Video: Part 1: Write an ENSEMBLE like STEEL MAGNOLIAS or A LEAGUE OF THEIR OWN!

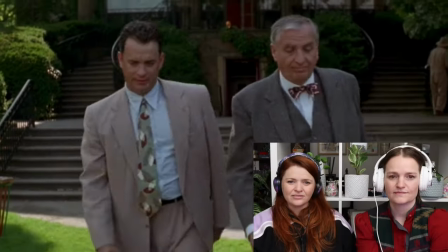1493s
He's still got like a piece of shaving cream on his face.
I freely admit, sir, I had no right to sell off the team's equipment like that.
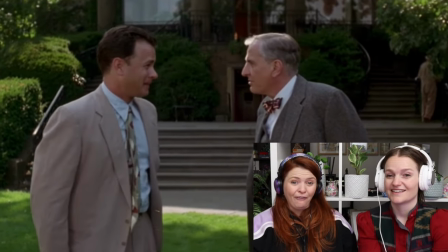1500s That won't happen again. Let me be blunt. Are you still a fall-down drunk? No, sir, I've quit drinking.
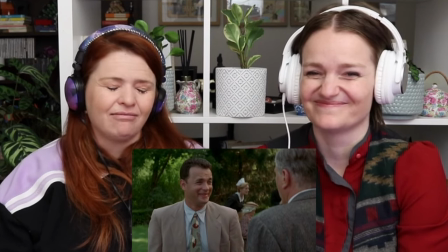1505s I just can't afford it.
He's honest. To a fault.
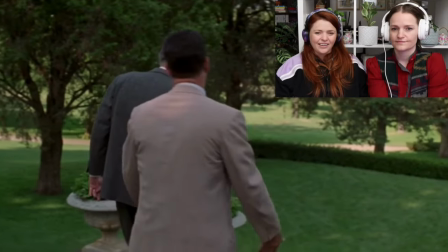1510s
He's very insecure.
I hurt my knee. You fell out of a hotel, that's how you hurt it.
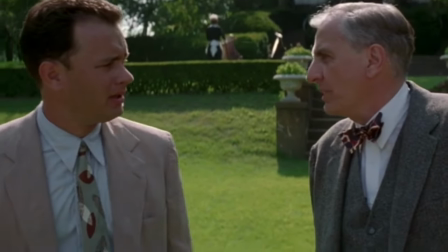1515s
He's irresponsible.
Look, Jimmy, I want you to manage one of the new girls' baseball teams.
So he seems like a very reluctant addition to this team.
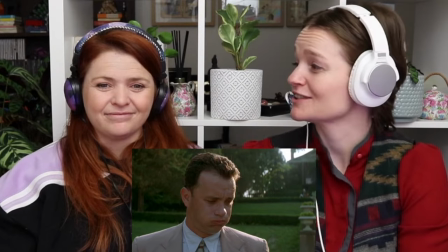1524s
And it also seems like he needs to be humbled just a bit. And I can't wait. Now we get to see them all mixed together.
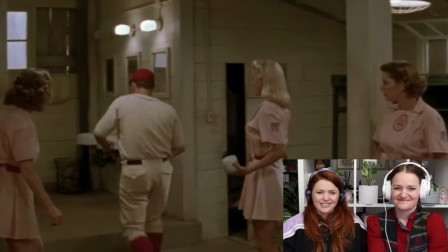1537s
He hasn't been drinking. And this is the longest pee in cinematic history.
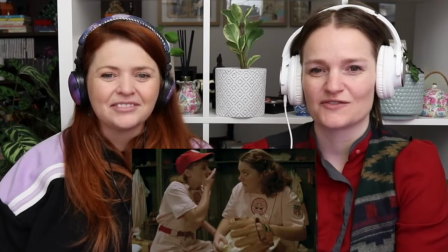1543s
I do think this is such an iconic scene for when the whole team's together. It shows their personalities.
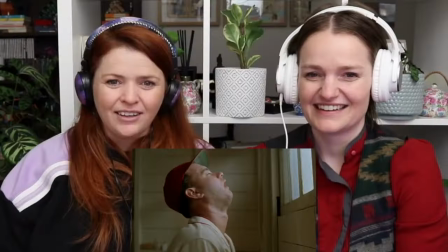1548s
Yes, like some are intrigued, some are horrified. Oh.
I ain't gonna ask again.
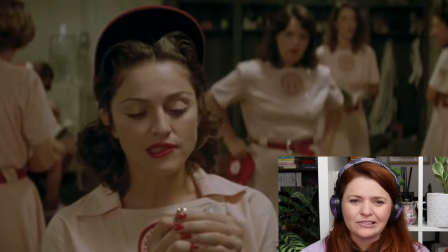1554s Shut up, Doris. Shut up, Doris.
Right, and this is when Dottie steps into her role.
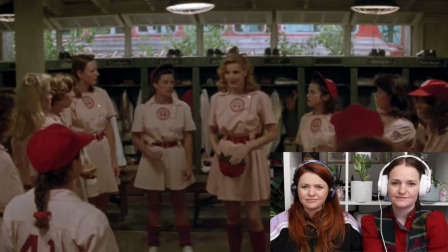1559s How hard can it be to make a lineup? Come on. Oh, yeah? Well, why don't you do it, Oregon?
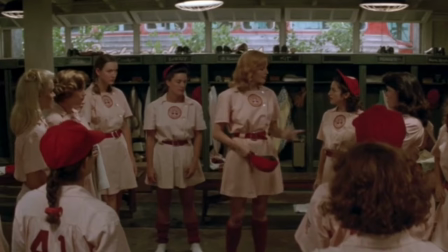1564s Oregon. Yeah, you. All right, May, center field, lead off. She's good.
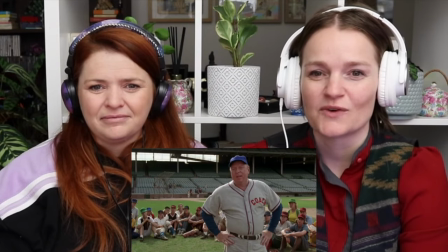1573s
So we're about to have another character introduction, and what I love about this one is it's such a short scene,
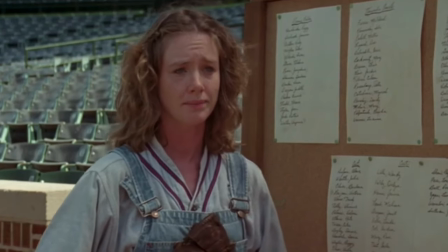1578s
but the way they do it elicits a lot of empathy and sympathy from the audience straight away,
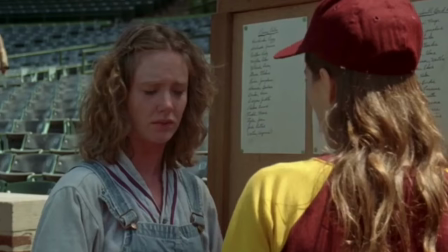1582s
because she's in such a vulnerable position.
Hi. Can you read, honey? No.
And this character who helps her is also one of the ensemble, so we're meeting her as well.
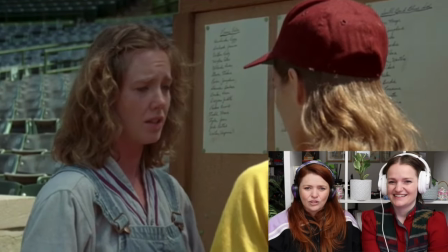1596s
And you instantly like her.
Shirley Baker. Shirley Baker.
I love that she's looking at her.
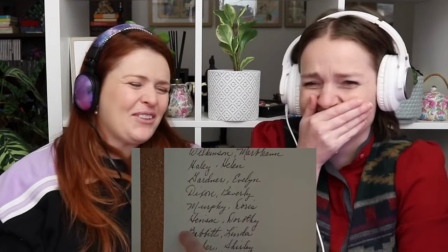1601s
Right, not the thing, yeah.
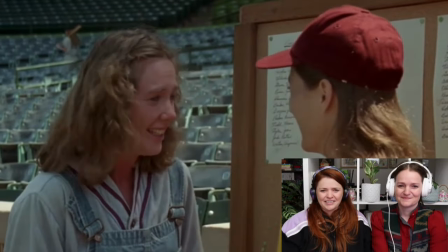1606s This is you. You're with us. You're Rockford Peach.
I'm crying so easily.
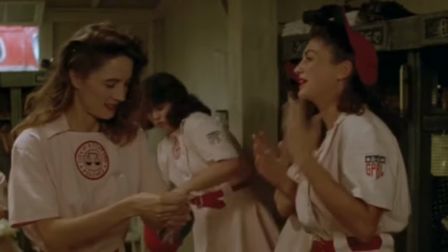1614s I'm gonna get him to sign my husband's baseball card. Oh. Just be careful. If anything happens to that card, George will come all the way back from the Pacific and kill me.
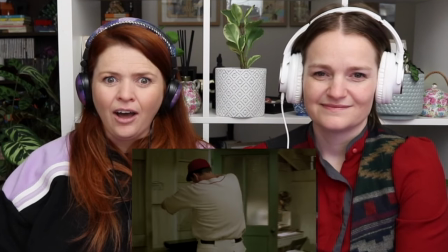1622s Will you sign my husband's baseball card for me?
When he rips up the photo, we're going to remember that character too. And we're going to remember that it's her husband's baseball card. That's key information. We're about to get another character introduction officially here.
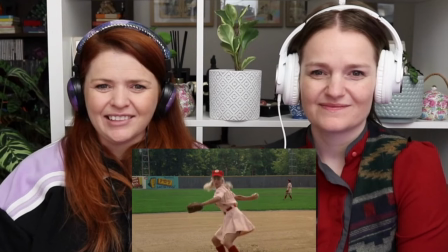1637s Girls can play ball! Number 1, yes. Ellen Sue. Yes!
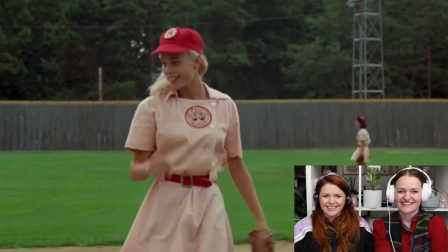1644s Number 17, Evelyn Gardner.
There we go.
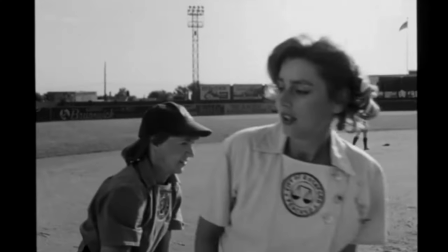1649s
So we're going to remember her now.
Alice Skeeter Gasper says legging out a triple is no reason to let your nose get shiny.
When they were first introducing them on the pitch, we learned some of their names, and now we're learning the rest of their names.
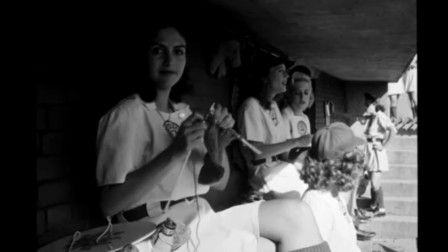1661s With her husband in the Pacific, Betty Horn enjoys cooking spaghetti and knitting. Her teammates call her Betty Spaghetti.
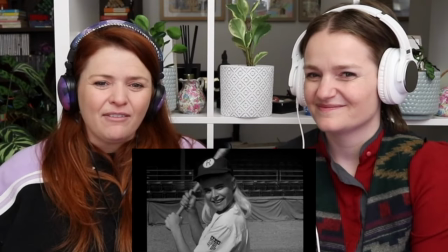1669s
Here's these beautiful baseball players, but they all have homely skills as well.
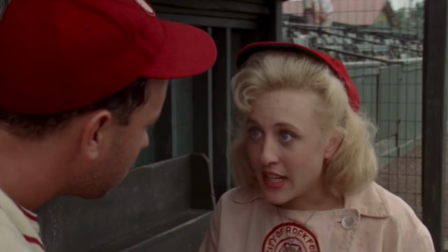1674s I just spoke to my husband last night, and he says that I can't leave her son with him at home anymore.
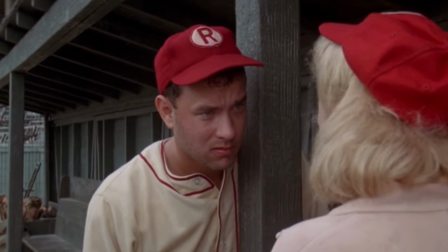1682s So can I take my son with me on road trips?
Oh, he's so gross.
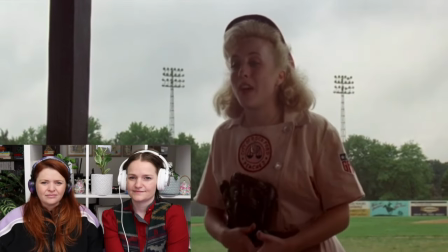1691s He is, isn't he? Well, he's the sweetest little boy. Everyone's just gonna love him.
But her introduction shows her as very timid and sweet. And then we get this smash cut of her horrible child. If you told this story just from Dottie and Kit's perspective, it wouldn't feel the same,
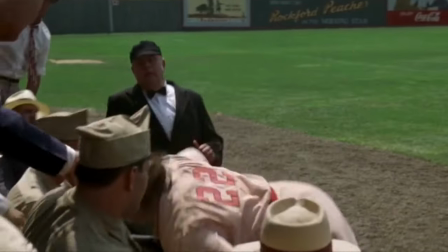1709s
and you wouldn't care so much about the sport and the external conflict of the game, because you wouldn't know the rest of the team. It wouldn't be as interesting. And it wouldn't be as believable. No. Hot tip. I know I've already said this, but let me repeat it. Your central characters need to be different.
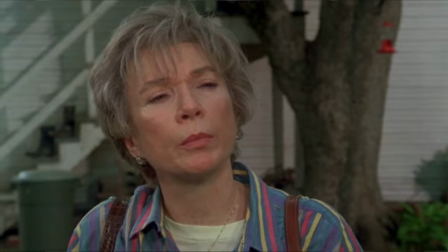1726s
Different personalities, different goals, different outlooks on life, different behaviours, including speech or mannerisms. Otherwise, why are you writing an ensemble story? If you're not careful, you risk confusing and alienating your audience. That's not what we want.